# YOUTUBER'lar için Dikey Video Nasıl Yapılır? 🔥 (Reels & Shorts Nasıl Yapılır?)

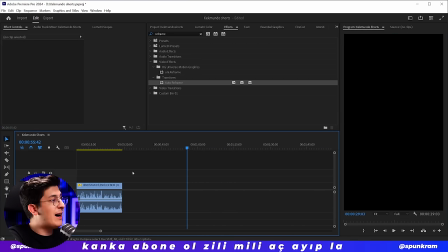8:16 Bu yüzden auto reframe ve scene cut detection harika. Zaten biz burada auto reframe'i kullanabiliriz.
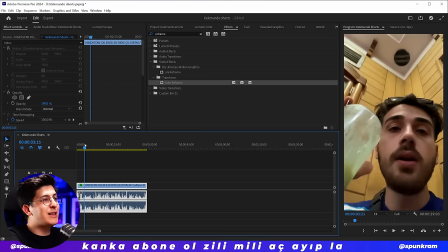8:22 Tıkladık, attık auto reframe'i. Hemen Kerem'in bak yüzünü ortaladı. Muazzam. Tek tek sahneyi böyle çerçeveye oturtmaya da gerek yok.
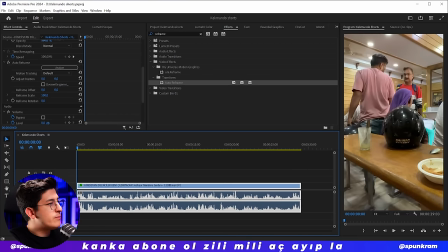8:29 Videonun girişini belirlemek var. Geliyoruz.
Şu abiler işte... Şu abiler işte mi?
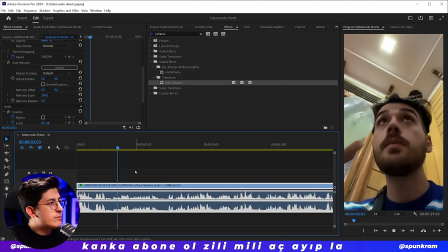8:34 Yoksa... Bana diyor ki... Bana böyle kızların fotoğrafını göstermeye başladı.
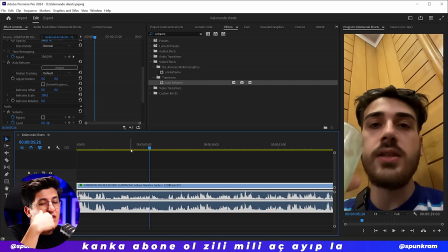8:39 Bana böyle kızlarının fotoğrafını göstermeye başladı.
Bence daha etkileyici bir giriş. Bana daha etkileyici geldi.
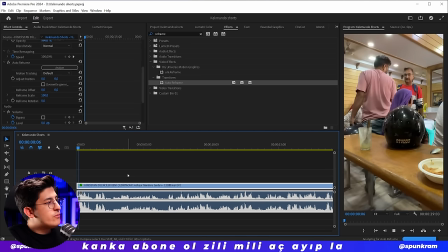8:44 Ama şu abiler de mesela sonradan görünebilir.
Şu abiler işte...
C ile bastım.
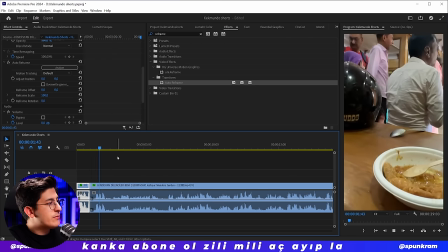8:50 Şu abiler işte dursun elimizde.
İşte bana diyor ki...
Bana diyor ki bence gereksiz.
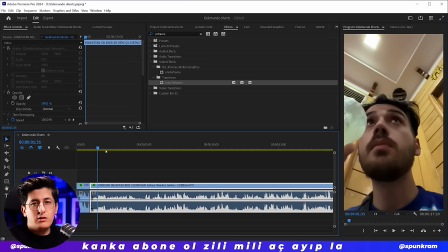8:55 Bu söylenmese de olur. Yaptı. Boğazını temizledi. Orayı da sildim.
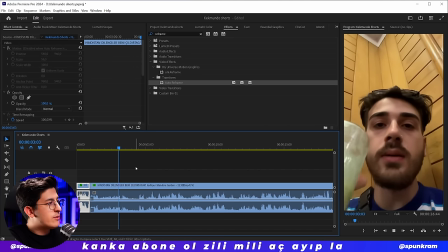9:00 Bana böyle kızların fotoğrafını göstermeye başladı.
Tamam. Tekrar cut point attım.
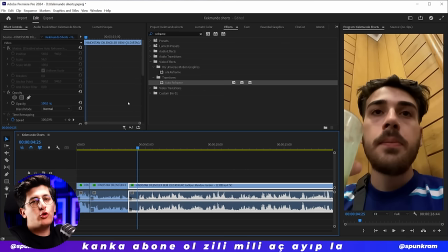9:05 Zaten bunları nasıl yaptığımı Premiere Pro videolarında görmüşsünüzdür. Yani kısa yollar abi. Normalde biz ne yaparız? Burada C tuşumuz vardır. C tuşuyla cut atarız.
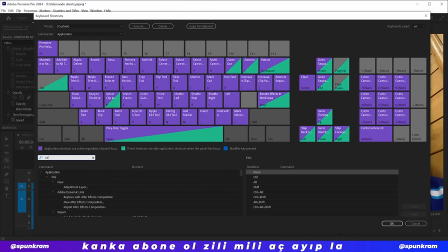9:14 Ama istersen keyboard shortcuts'ta benim gibi add edit to all tracks'e 1'i atayabilirsin.
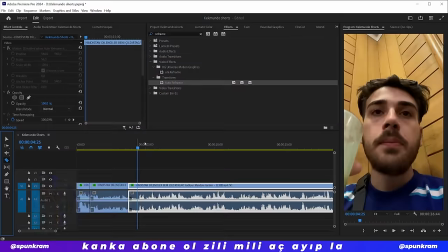9:20 Bak 1. Add edit to all tracks. Yani bu da bütün imlecinle durduğun yere 1 ile kesik atar.
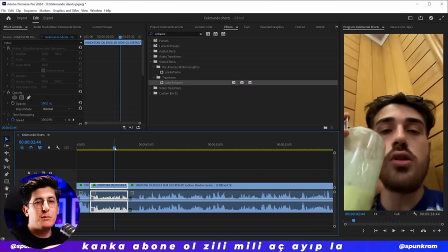9:25 1'e basarsın orayı keser yani. Hani hızlı edit yapmak için bu kısa yolları öğrenmekte fayda var.
Göstermeye başla, tamam mı?
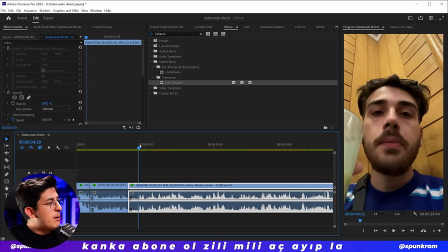9:31 Ben de hızları sandım.
Tamam, buradaki boşluğu da Q'ya basıp sileceğim. Bak.
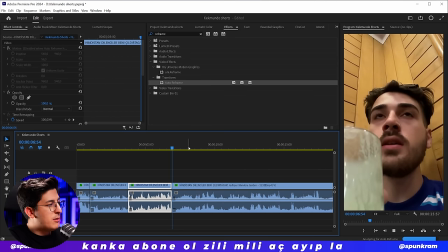9:36 Yavaşça, tamam mı? Ben de kızları sandım. 15 tane gösterdi.
Buradaki boşluğu da duymak istemiyorum en azından.
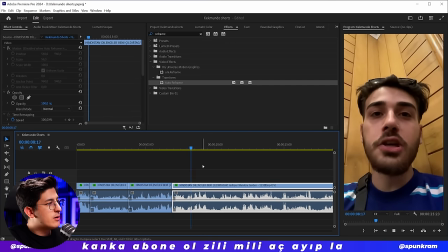9:44 Q'ya bastım.
Dedim bu ne dedim. Bana diyor ki one shot diyor. 1500 rupi diyor. Bana diyor ki one shot diyor.
Güzel. Orada aslında güzel bir giriş var ama yine sileceğim. 1500 rupi diyor. Güzel. Daha böyle akıcı olsun.
Adam pezevenk bir tanesi satayım bana.
Güzel.
500'e ne kadar?
Bak buraya bir edit yapılabilir. Düşünüyor ya, orada mesela komik bir montaj yapılabilir. Bu ama opsiyoneldir kardeşim ya. Komik montaj opsiyonel. Yani orada aslında yapabilirsin.
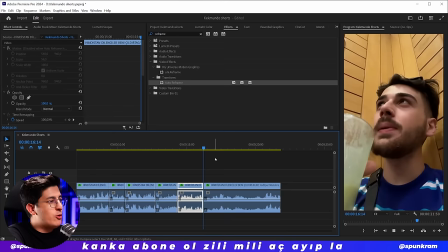10:13 Yapmasan da olur. Tamamen aslında edit diliyle alakalı bir şey bu. Yine de gönlünüz olsun diye ben oraya küçük bir böyle düşünme efekti koyarım.
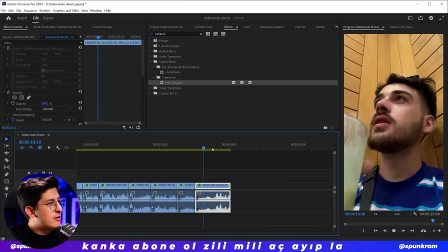10:21 1500 ne kadar ya? Pahalı lan 1500.
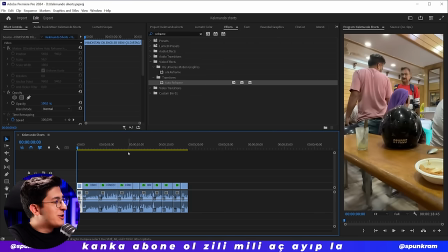10:27 Ya bu da aslında çok afiş bir şey olmuş ama. Şimdi burada diyor ki 1500 diyor.
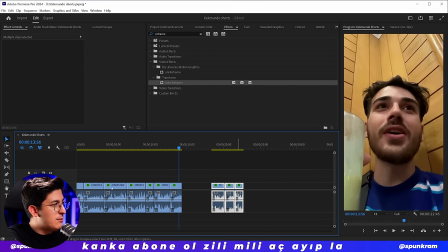10:32 A tuşuna basıp buradan sonrakileri bir sağa çektim. V tuşuna basılıyken de normal bunu buraya çektim.
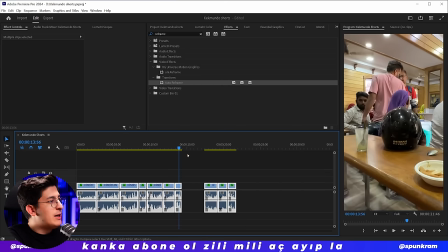10:38 Ve A tuşuna bastım, bütün hepsini buraya çektim. Ve yine buradaki boşluğu da sil geç.
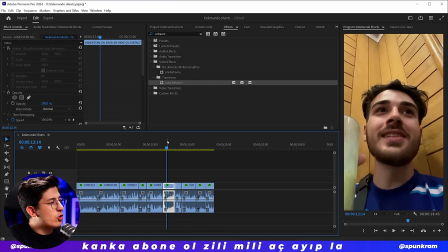10:44 Şimdi bak bir buraya koyalım bakalım nasıl oluyor.
Bunları gösteriyor ya. Şu abiler işte.
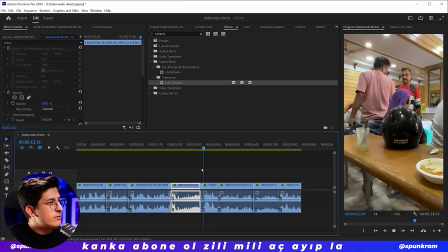10:49 Diyor gibi meydin.
Hah güzel bak.
Bunları gösteriyor ya. Şu abiler işte. Diyor gibi meydin.
Burada bir sahne değişiyor.
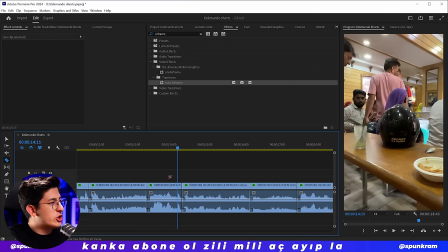10:54 Sadece o sahnenin değişimi biraz gözümü yordu açıkçası. Şimdi burada bir tane link selection var kanka. Bu da şuna yarıyor bak. Sesi seçtiğimde videoyu da seçiyor. Ben diyorum ki sadece videoyu düzenleyeceğim için sen bunu bir aç böyle.
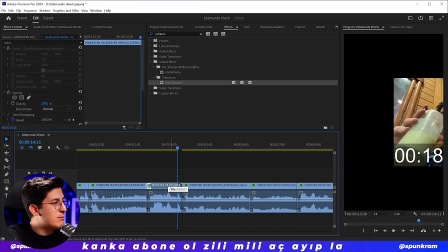11:05 Ben sadece videonun sağ tarafını sileyim. Buraya gelsin. Bak şimdi daha iyi oldu.
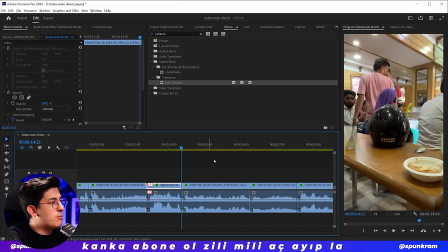11:10 Yani videonun yerini değiştirdim. Zaten yüz görünmediği için bir kayma falan da olmadı.
Şu abiler işte.
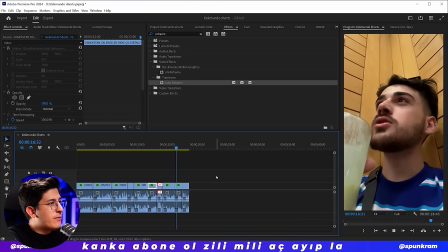11:16 Diyor gibi 1500'de ne kadar? 1500 ne kadar ya? Pahalı lan 1500.
Şimdi biz burada dediğim gibi mesela birinci seçeneğimiz şu. Girişe bir yazı yazmak. Bu Reels'ta var yani. Hani bana hayat kadını satmaya çalıştılar gibi bir şey. Sadece yazılıp geçirebilir. İnsanların okumasını bekleyebilirsin. Ama biz sizin gönlünüz olsun diye bu arada bir dublaj yapalım.
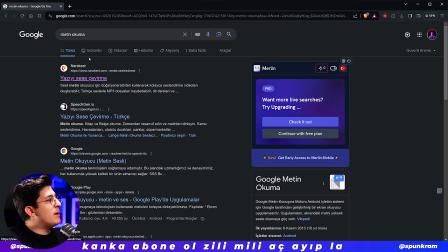11:35 Eleven Labs'ten de yapabiliriz bu arada. Google'a normal metin okuma yazınca Naraket diye bir şey çıktı.
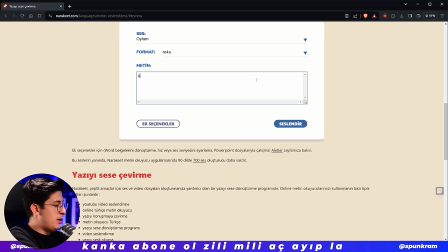11:41 Buradan seslendir dedik. Yani ücretsiz olarak bunu yaptım.
Bana hayat kadını satmaya çalışıyorlar.
Ücretsiz diye bu geldi. Yoksa ben Eleven Labs'ı daha çok seviyorum. Yine de para vermeyin efendim. Buradan Murat'ı seçtiğinizde her zaman duyduğunuz ses çıkacak kardeşim.
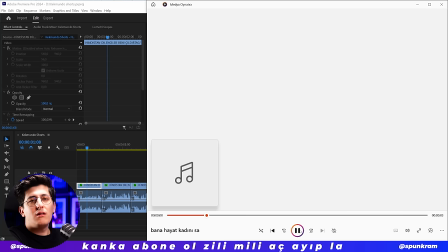11:55 Seslendir. Direkt indirdim ya.
Bana hayat kadını satmaya çalışıyorlar.
Hah.
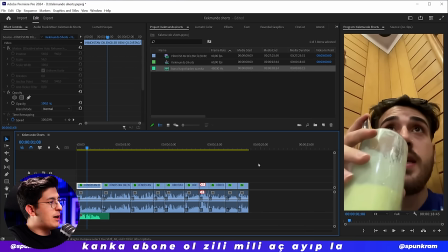12:00 Bunu projeye attıktan sonra çek videonun başına koy. Tamam. Videolarını sol tarafa çek abi.
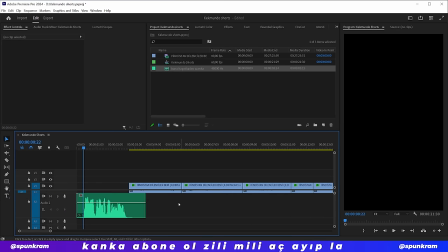12:06 Güzel. Şimdi sesin önü ve arkası boş değil mi? Böyle kırp ya sesi.
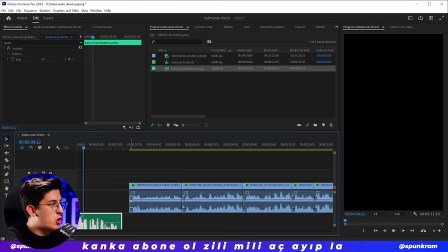12:12 Kırp kanka. En başa yerleştir. Okey. Güzel oldu. Sonra A'ya bas. Her şeyi bunun sonuna getir. Bak.
Bana hayat kadını satmaya çalışıyorlar. Bana böyle kızların fotoğrafını göster.
Güzel oldu aslında. Şimdi videoyu dondurmak istiyorum orada.